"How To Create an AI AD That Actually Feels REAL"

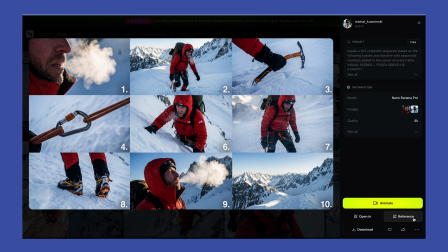I generate a few of these, review them, and whenever a frame fits the story perfectly, I click Reference and use the simple prompt.
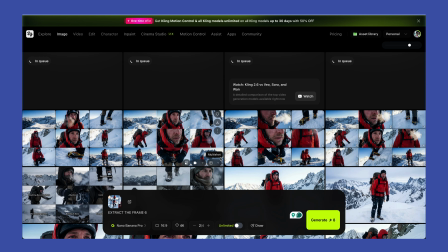Extract the frame followed by the frame number. I repeat this process until I have enough shots and all visual details I need.
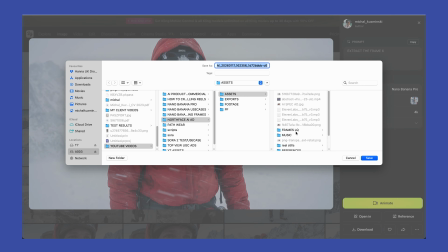Once everything is ready and I've got enough images, I download them and save them in the separate folder on my PC.
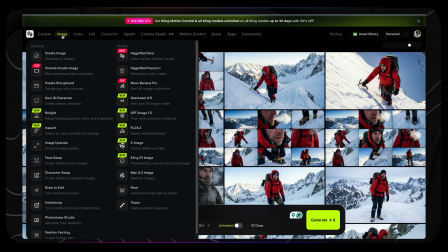Now guys, it's time to bring everything into the cinematic world. Once I've got all my images ready, I bring them into the Higgsfield Cinema Studio.
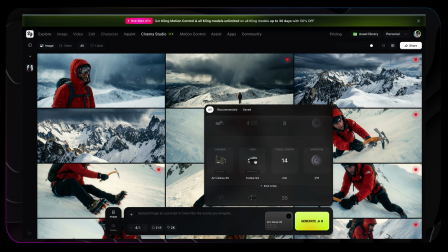And now we're gonna play a little bit. I switch to the image tab and choose the camera, the lens and focal length that match the cinematic look I want. There are lots of cameras and lenses, so there are lots of different configurations, so you need to play a little bit to find your own look. Then
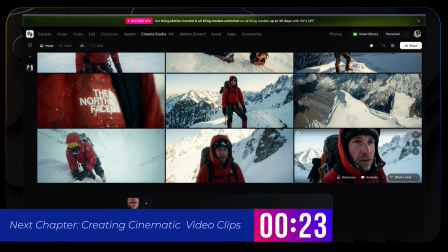I simply upload each image and hit generate. Cinema Studio recreates my Nano Banana images using real camera optics, which helps everything feel unified like it was shot on the same camera setup. At this stage, all images inside Cinema Studio are already selected shots.
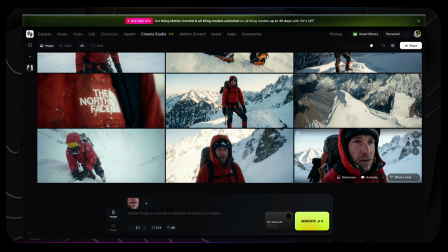I don't do any further filtering. I simply add them to the favorites by clicking the heart icon. So everything stays clean and organized when I move into video creation.
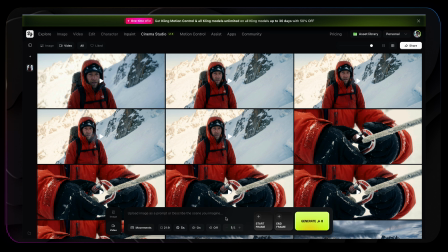I switch to the video tab inside Cinema Studio and start uploading my favorite images one by one.
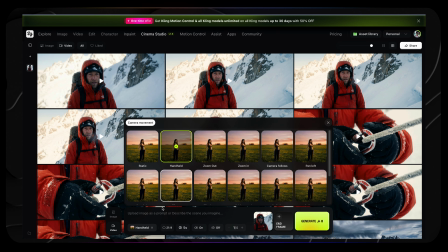For each shot, I choose the camera movement, set the clip duration,
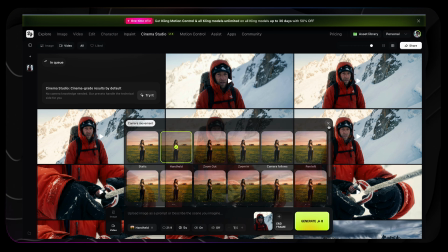decide whether I want slow motion or not, and select how many generations I want to run.
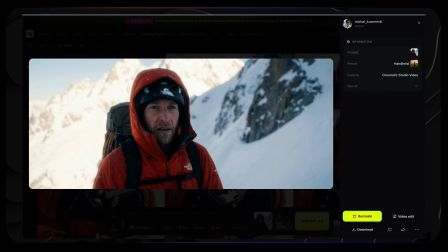In terms of camera movement, I change camera motion depending on what I want the viewer to feel.
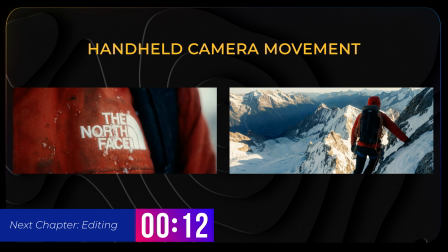In more dynamic moments, I use handheld style movements, so the viewer feels almost inside the action.
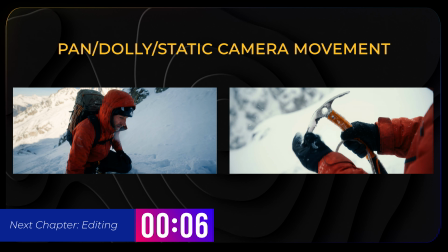For more calm scenes, I stick to slower pushes, gentle pans, or slight rotations. This way movement always supports the story instead of distracting from it. Now it's time to editing.
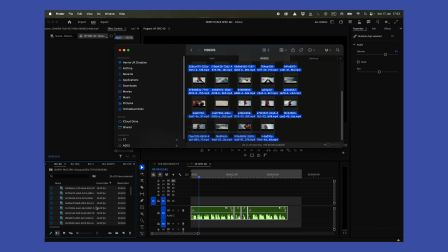I bring everything to Premiere Pro and start building the timeline around the voiceover.
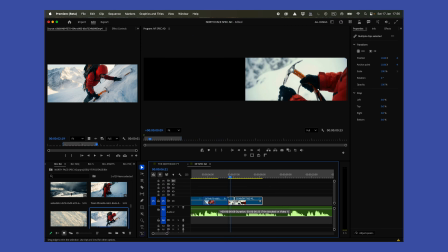The voice sets the rhythm of the edit. Every cut, pause, and transition follows the timing.
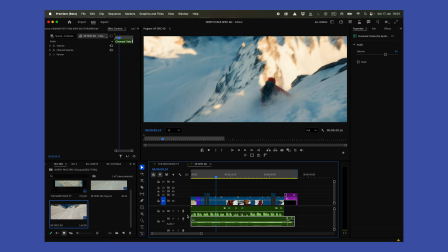Next, I choose the right music track to establish the mood and the emotional tone.
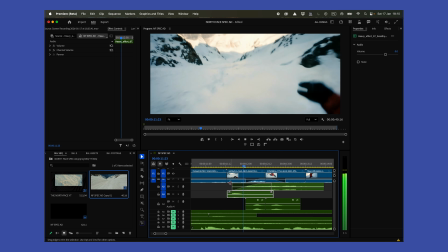After that, I build the sound effects layer, adding breathing, movement, and subtle impacts to bring the story to life.
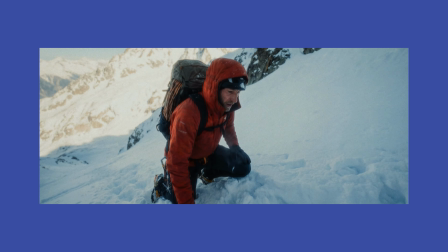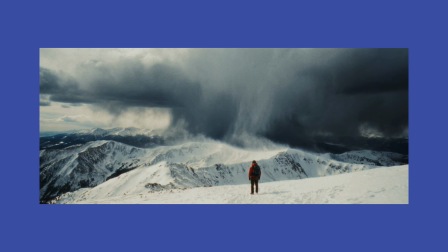Finally, I tie everything together using the Dehancer film emulation plugin.
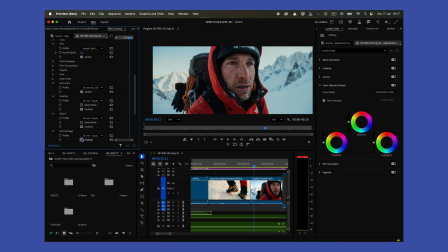A light color grade combined with subtle grain, halation, and bloom makes the image feel cohesive and cinematic. So regarding the workflow, guys, that's pretty much it. And for me, this project really confirmed one thing. AI didn't replace the creativity, it simply removed some of the friction. I still made decisions about the story, emotion, and pacing. The tools just helped me move faster from the idea to image. At the end of the day, it's not about prompts or software, it's about intention. So if you like this video, consider subscribing for more creative experiments, and I will see you in the next one.